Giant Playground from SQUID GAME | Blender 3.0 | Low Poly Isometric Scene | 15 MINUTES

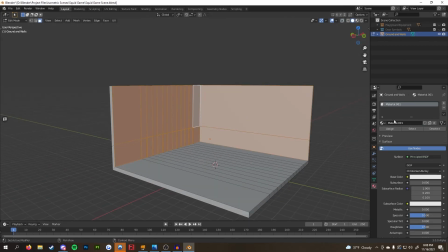This is where I made the materials for the walls on the floor. For the walls, I used a screen grab I took from the show and edited it in photoshop so it only contained the drawings on the walls.
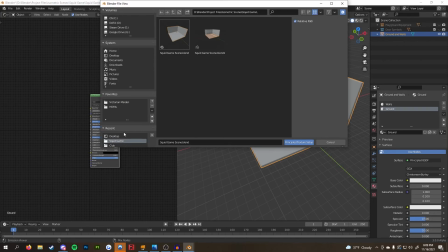To make sure everything fit right, I positioned my camera to view the walls head on and then I hit the U button and selected project from view.
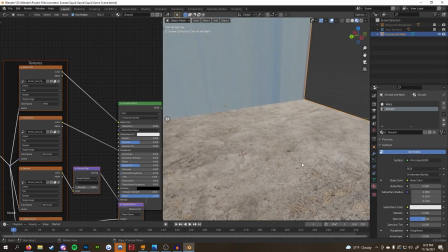Then I went into the UV editor and positioned it accordingly. For the floors, I found a sand texture on Texture Haven that I imported using the node wrangler add-on.
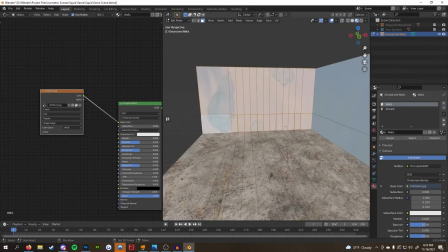To negate the stretching on the floors, I selected the floor faces, hit the U button, and selected project from view.
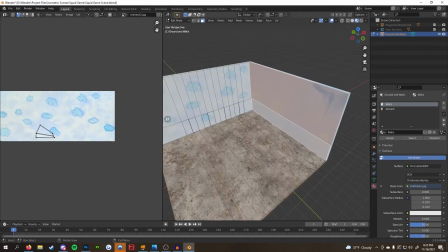I played around with the color of the floors by adding a hue slash saturation node to the color input.
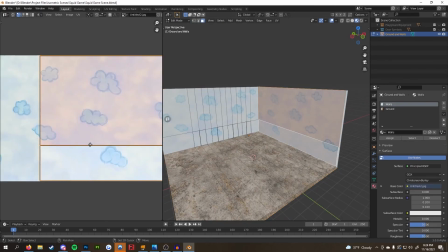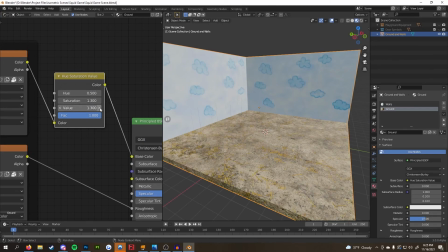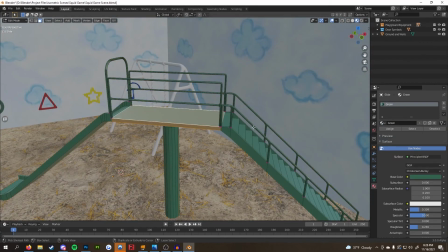This is where I go in and add color to the main props. It's the same material from before, I just added all of them to each object and selected the faces that I wanted to change the color of.
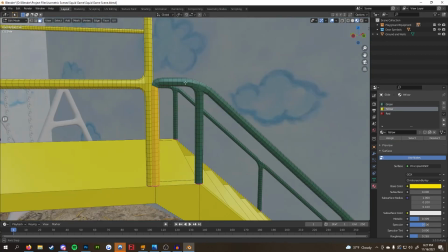Select the corresponding material, and then click to sign. I recommend pulling up a reference here if you want to try and be one for one with the show.
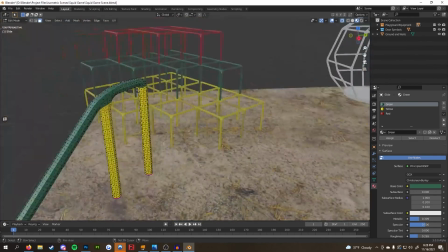That's what I did. If you're just playing around though, feel free to add colors as you wish.
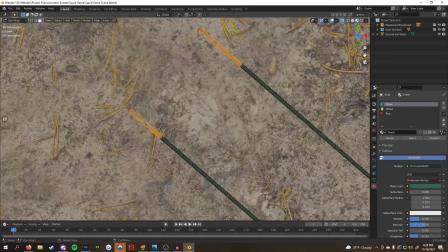You can quickly select faces by going into x-ray mode, alt-z, pressing c, and then using your cursor as a paintbrush to select the faces.
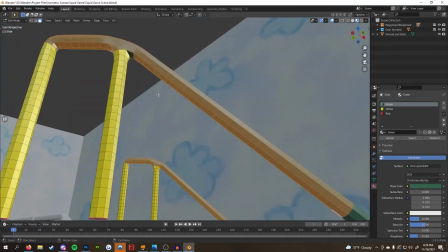Once you're done, just click your right mouse button.
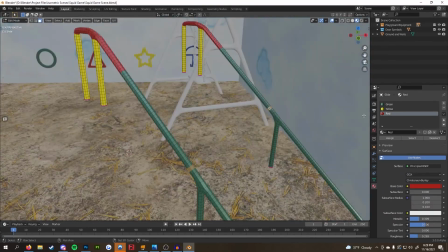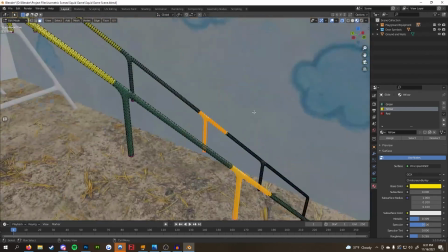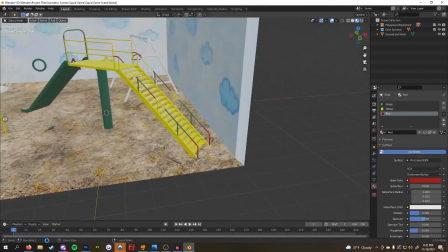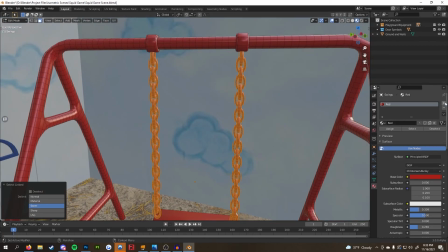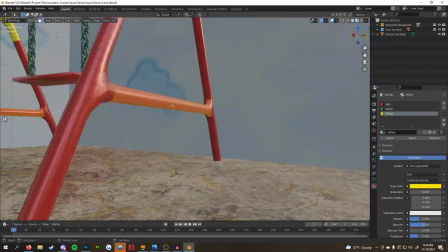Another good way is to select a face and then press ctrl and numpad plus. That will select all adjacent faces to your current selection.
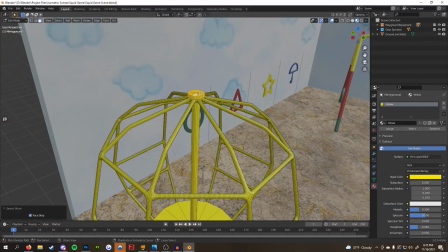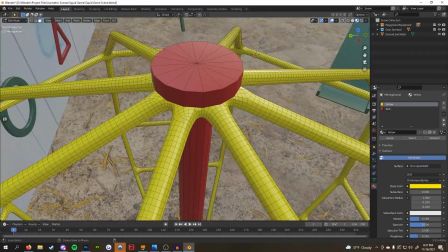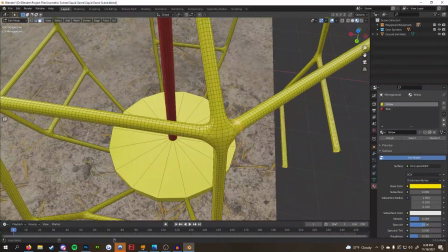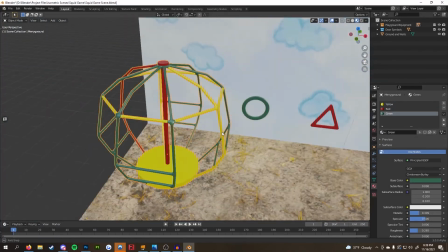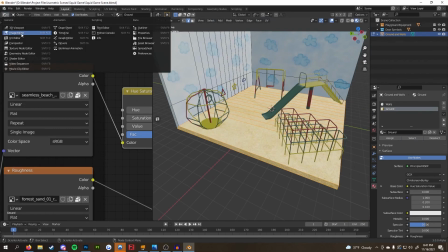Here you see me go back to the textures for the walls and the floor. For this I added a grunge map on the roughness channel on the walls just to give a slight variation to the reflections.
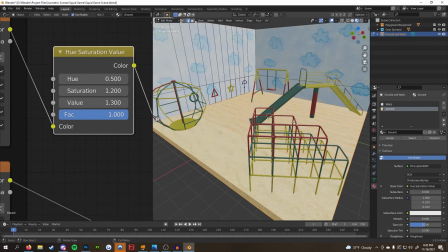As for the floors all I did was change the image and the base color node to something closer to the show.
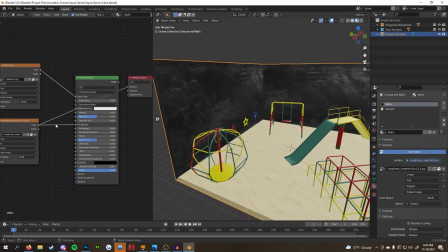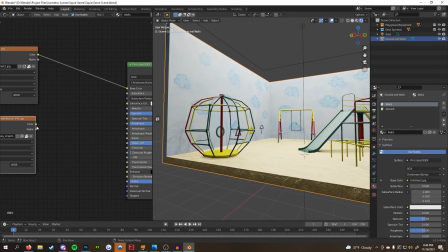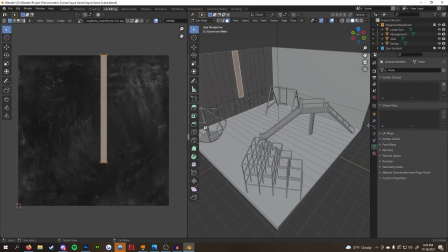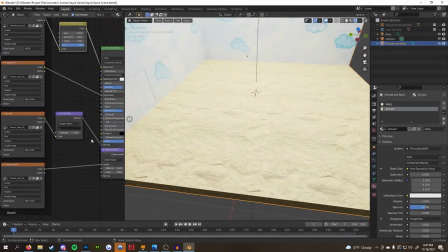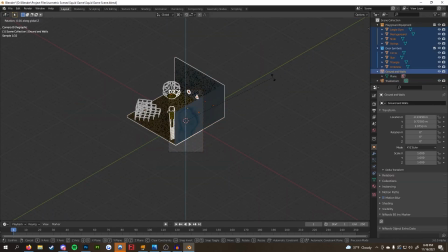Now I'm putting in my camera and I'm using an add-on called isocam. It's free, I recommend grabbing it.
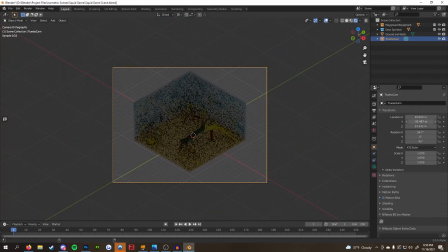I import a true isocam and frame it into my scene by playing with the transform settings under the object properties panel and the focal length under the camera settings.
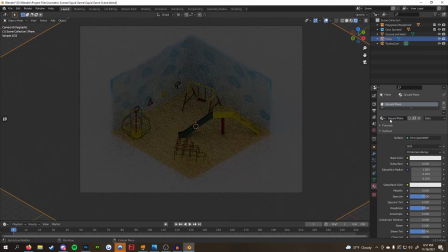I also had a ground plane and scaled it up far enough to make it the background of the entire shot. As for the lighting, I ended up going with a really standard three-point setup.
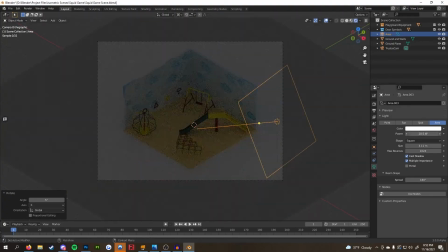There's no set way to light this scene, it's all going to be up to you and how you like it.
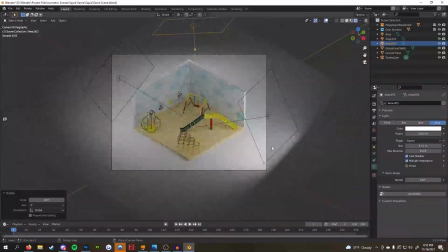I added color to all my lights, my fill light had a soft orange, the key light had a cool indigo, my rim light was a hot pink to match the jumpsuits from the show.
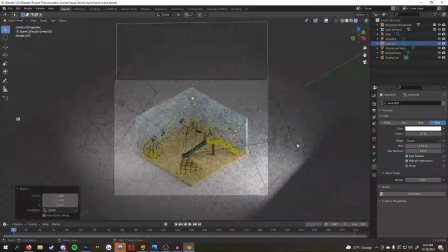As for the ground plane, it was also a turquoise to match the jumpsuits from the show. Finally, I added a secondary fill light that was just an off-white to illuminate the scene a little bit better.